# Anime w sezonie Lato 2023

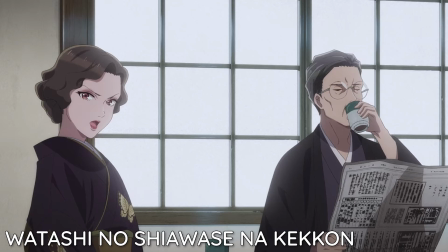[4:09]
Jest to swego rodzaju retelling kopciuszka, gdzie mamy wyzyskującą, antypatyczną jak tylko się da rodziny i pozostawioną samej sobie pogodzoną z tragicznym losem główną bohaterkę.
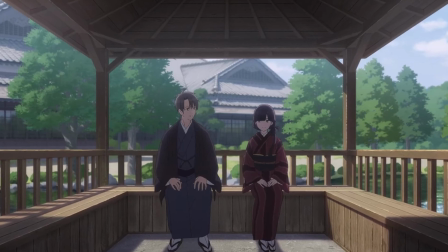[4:18]
Jakby tego było mało i najlepszy przyjaciel i potencjalny ukochany poślubia jej własną siostrę,
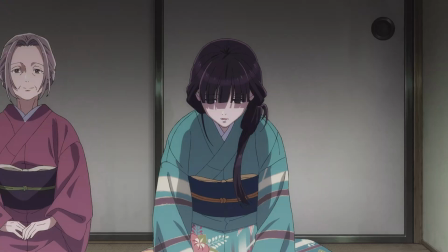[4:22]
a sama zostaje wysłana hen daleko jako żona mężczyzny znanego ze swojego zimna i okrucieństwa.
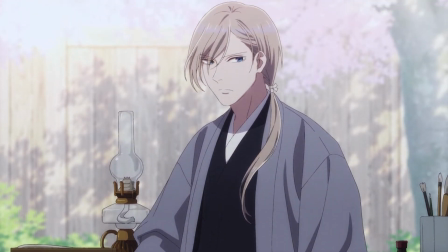[4:28]
Tak przynajmniej mówią plotki, bo rzeczywistość okazuje się nieco inna.
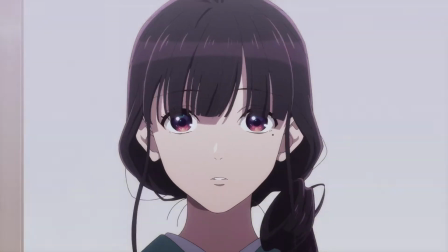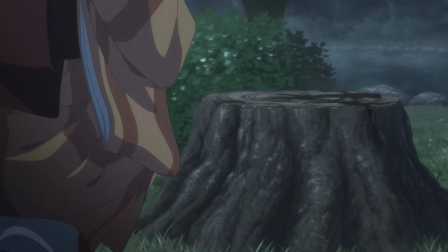[4:37]
Znakomicie skomponowany wizualnie, naznaczony temniczym smutkiem i melancholią, początek naprawdę mi się spodobał.
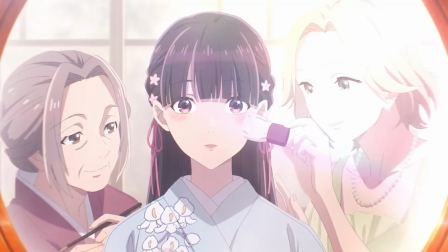[4:43]
I choć za wcześnie, żeby rzucać takimi określeniami, to podskórnie czuć tu zapowiedź pięknej historii i równie pięknej miłości.
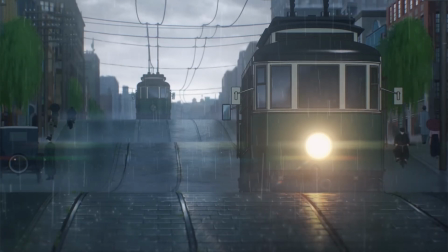[4:49]
A że w ostatnim czasie zaświecą szukać historycznych dram niebędących isekajami, to tym bardziej warto się tym tytułem zainteresować.
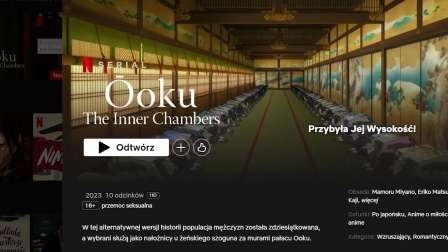[4:58]
Jeśli już jesteśmy przy dostępnych na Netflixie historycznych dramach, to cichaczem do serwisu trafiło Ooku The Inner Chambers.
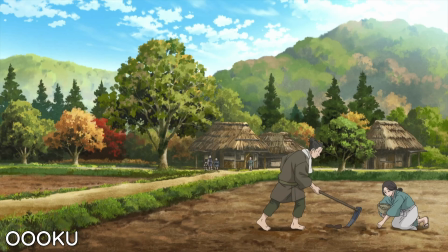[5:05]
Akcja rozgrywa się w feudalnej Japonii z alternatywnej rzeczywistości,
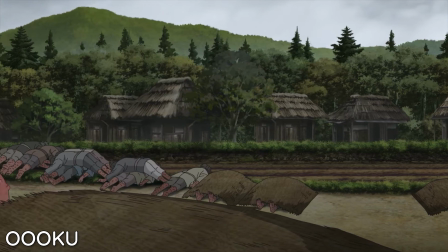[5:09]
gdzie większość młodych mężczyzn wybiła epidemia groźnej choroby, co doprowadziło do sporych zmian na społecznych szczeblach.
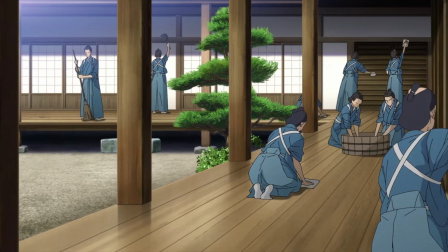[5:14]
W związku z tym komnaty OOKU, historycznie wypełnione służącymi szogunowi kobietami, w tym przypadku zamieszkują wyłącznie podlegający kobiecym władczyniom piękni mężczyźni.
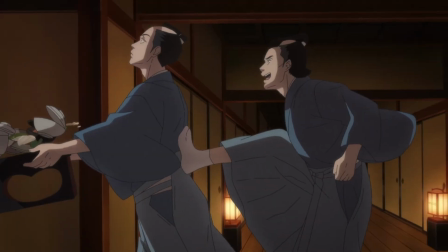[5:23]
Nie, nie, bo szybko okazuje się, że ich życie wcale nie jest usłane różami.
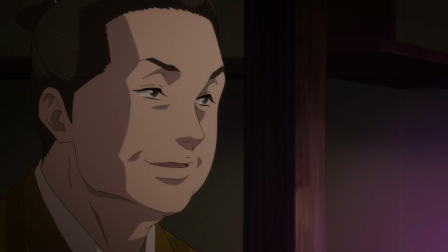[5:27]
O oku to bowiem niezbyt przyjemne miejsce, pełne nieprzychylnych spojrzeń, politycznych, knowań, uwaczających godności reguł, a nawet przemocy seksualnej.
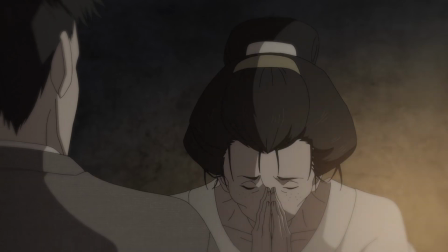[5:35]
To trudny utwór do polecenia, ponieważ oglądanie go nijak nie kojarzy się z przyjemnością. W trakcie seansu będziemy świadkami przykrych, przerażających i frustrujących rzeczy.
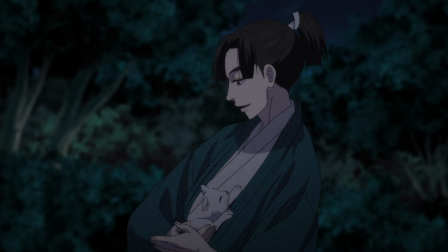[5:44]
Anime nie boi się poruszać niedoznacznych moralnie tematów, zaś same postacie to wielowymiarowe,
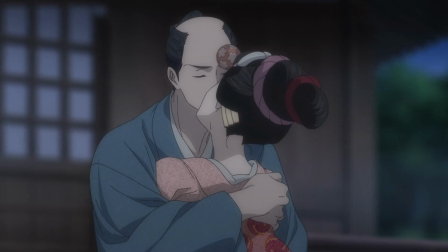[5:49]
łączące sobie najgorsze i najlepsze cechy ludzkości osoby, które będziemy jednocześnie kochać i nienawidzić.
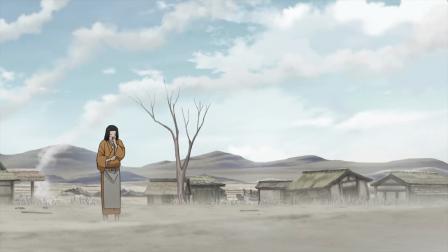[5:54]
To dojrzała, przemyślana, zarazem epicka i kameralna historia. ukazująca rozwój przechodzącego gwałtowną transformację ustroju politycznego z perspektywy wielu pokoleń.
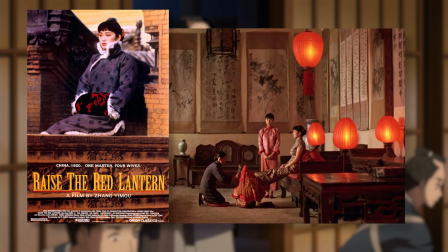[6:03]
A to, że przywodzi mi na myśl wybitne zawieści czerwone latarnie wydaje się ostatecznym komplementem.
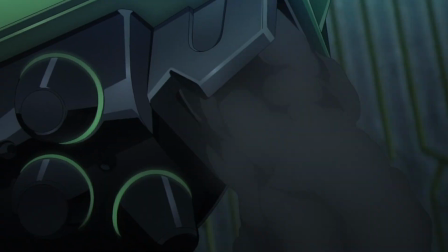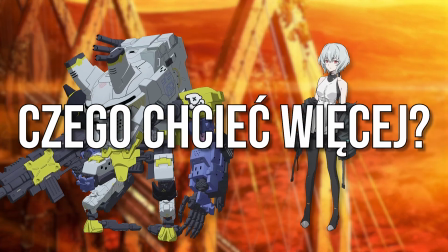[6:14]
Dystopijny świat, mecha i robo-waifu. Czego chcieć więcej? No cóż, wiem czego na pewno chciałbym mniej i mam tu na myśli CGI,
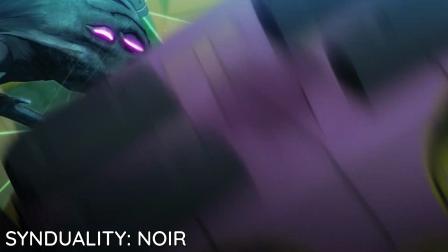[6:21]
ale będąc jednocześnie świadomym trudności w animowaniu walk wielkich robotów jestem skłonny to twórcom wybaczyć.
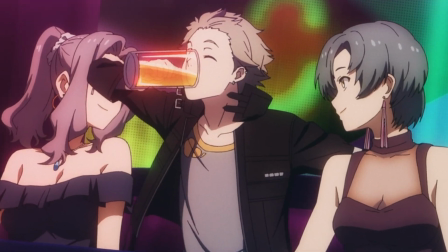[6:27]
Przynajmniej tak długo jak reszta elementów mi to wynagrodzi. A czy tak będzie? Zobaczymy, choć jak dotąd prezentuje się to całkiem obiecująco.
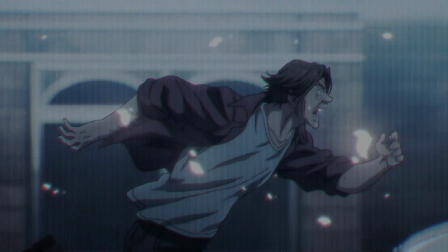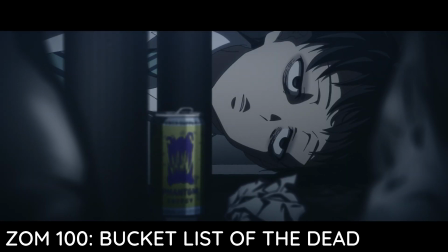[6:39]
Pierwszy odcinek Zomu Ahadry to jeden z najlepiej wyreżyserowanych, najbardziej napakowanych twórczą energią odcinków w tym roku.
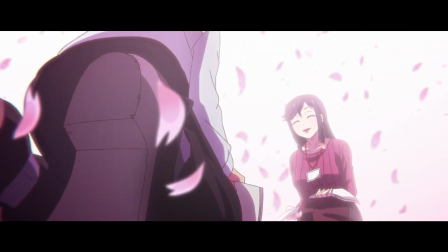[6:46]
I ani trochę nie przesadzam. Choć jest to prosta historia, bo jej fabułę da się zamknąć w zdaniu.
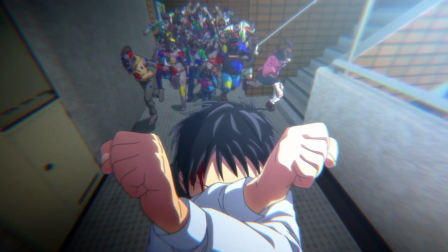[6:51]
Zmęczony pracą korposzczur cieszy się z wybuchu epidemii zombie,
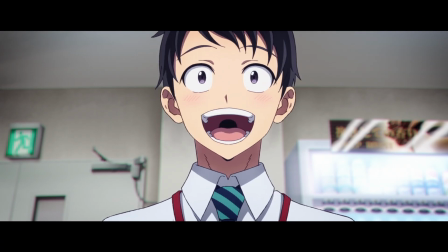[6:54]
bo zamiast marnować życie za biurkiem może teraz realizować listę swoich marzeń. to sposób w jaki zostaliśmy przez ten początek poprowadzeni jest zwyczajnie fenomenalny.
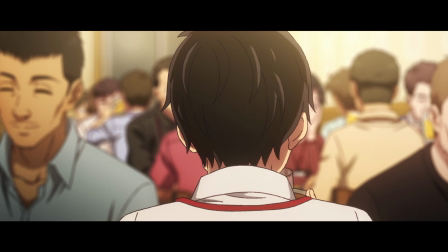[7:03]
Premiera wykorzystuje ogrom technik filmowych, np. efekt starej taśmy, mecz cutting czy rybie oko,
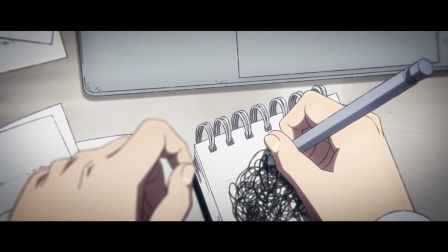[7:08]
w celu ukazania nam pogarszającego się stanu psychicznego głównego bohatera i psychologicznej opresji, jaką czuje w związku z wysysającą z niego chęć do życia pracą.
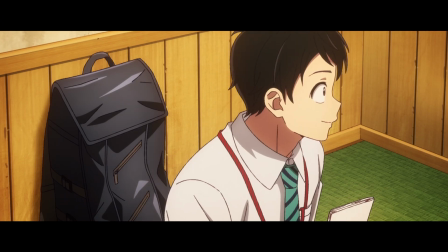[7:17]
Nawet format obrazu zostaje tu wykorzystany w narracji.
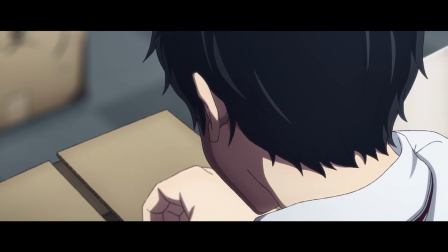[7:20]
Początkowo widzimy na ekranie letterbox, czyli te czarne paski, co ma nam oddać poczucie odczuwanej przez protagonistę emocjonalnej ciasnoty.
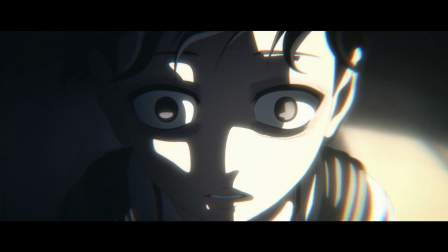[7:27]
W trakcie odcinka jego sytuacja pogarsza się jednak jeszcze bardziej, dosłownie pozbawiając świat kolorów,
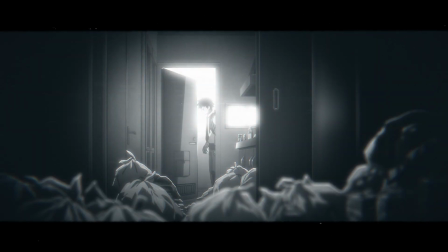[7:32]
by później uzupełnić całość także o podkreślający rosnące szaleństwo bohatera szum.
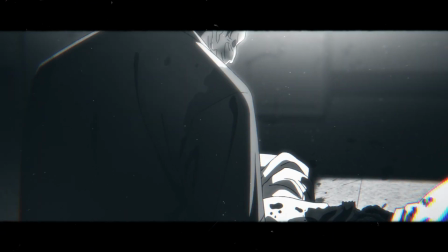[7:36]
Rzeczą, która przywraca światu kolory okazuje się dopiero zombie.
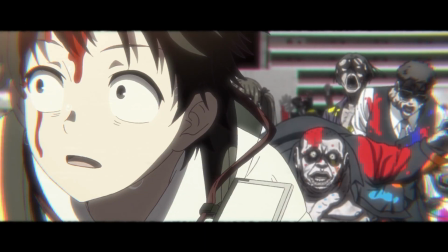[7:41]
Podczas sekwencji pościgu obserwujemy szybko wypełnione jaskrawymi barwami otoczenie, w miarę jak bohater zaczyna zdawać sobie sprawę z tego, że nie będzie już musiał chodzić do pracy.
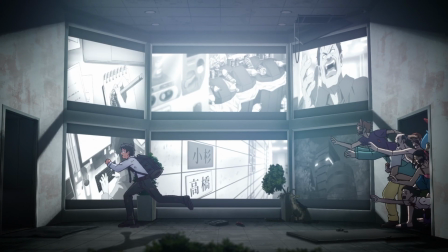[7:49]
I kiedy wreszcie wybucha euforią, gdy daje upust swojej radości jednocześnie zarażając nią nas,
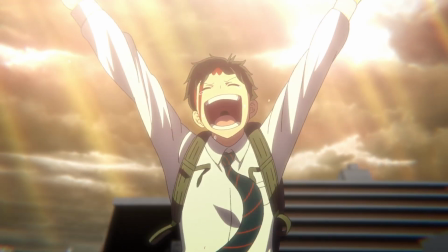[7:55]
rozsadza wspomniany letterbox, rozszerzając format tym razem już w pełni kolorowego obrazu.
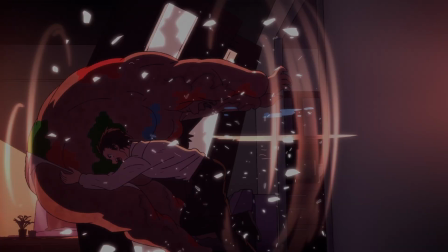[8:00]
Naprawdę super rzecz. Jeśli przyszłe odcinki będą miały w sobie choć część tej kreatywności, to szykuje się mocny kandydat do miany anime sezonu.
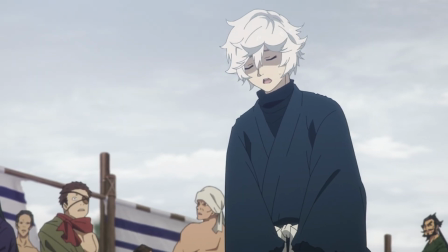[8:09]
Za to anime sezonu raczej nie zostanie lajer lajer. Ku mojemu rozczarowaniu zresztą, bo na etapie czytania opisów był to jeden z bardziej interesujących mnie tytułów.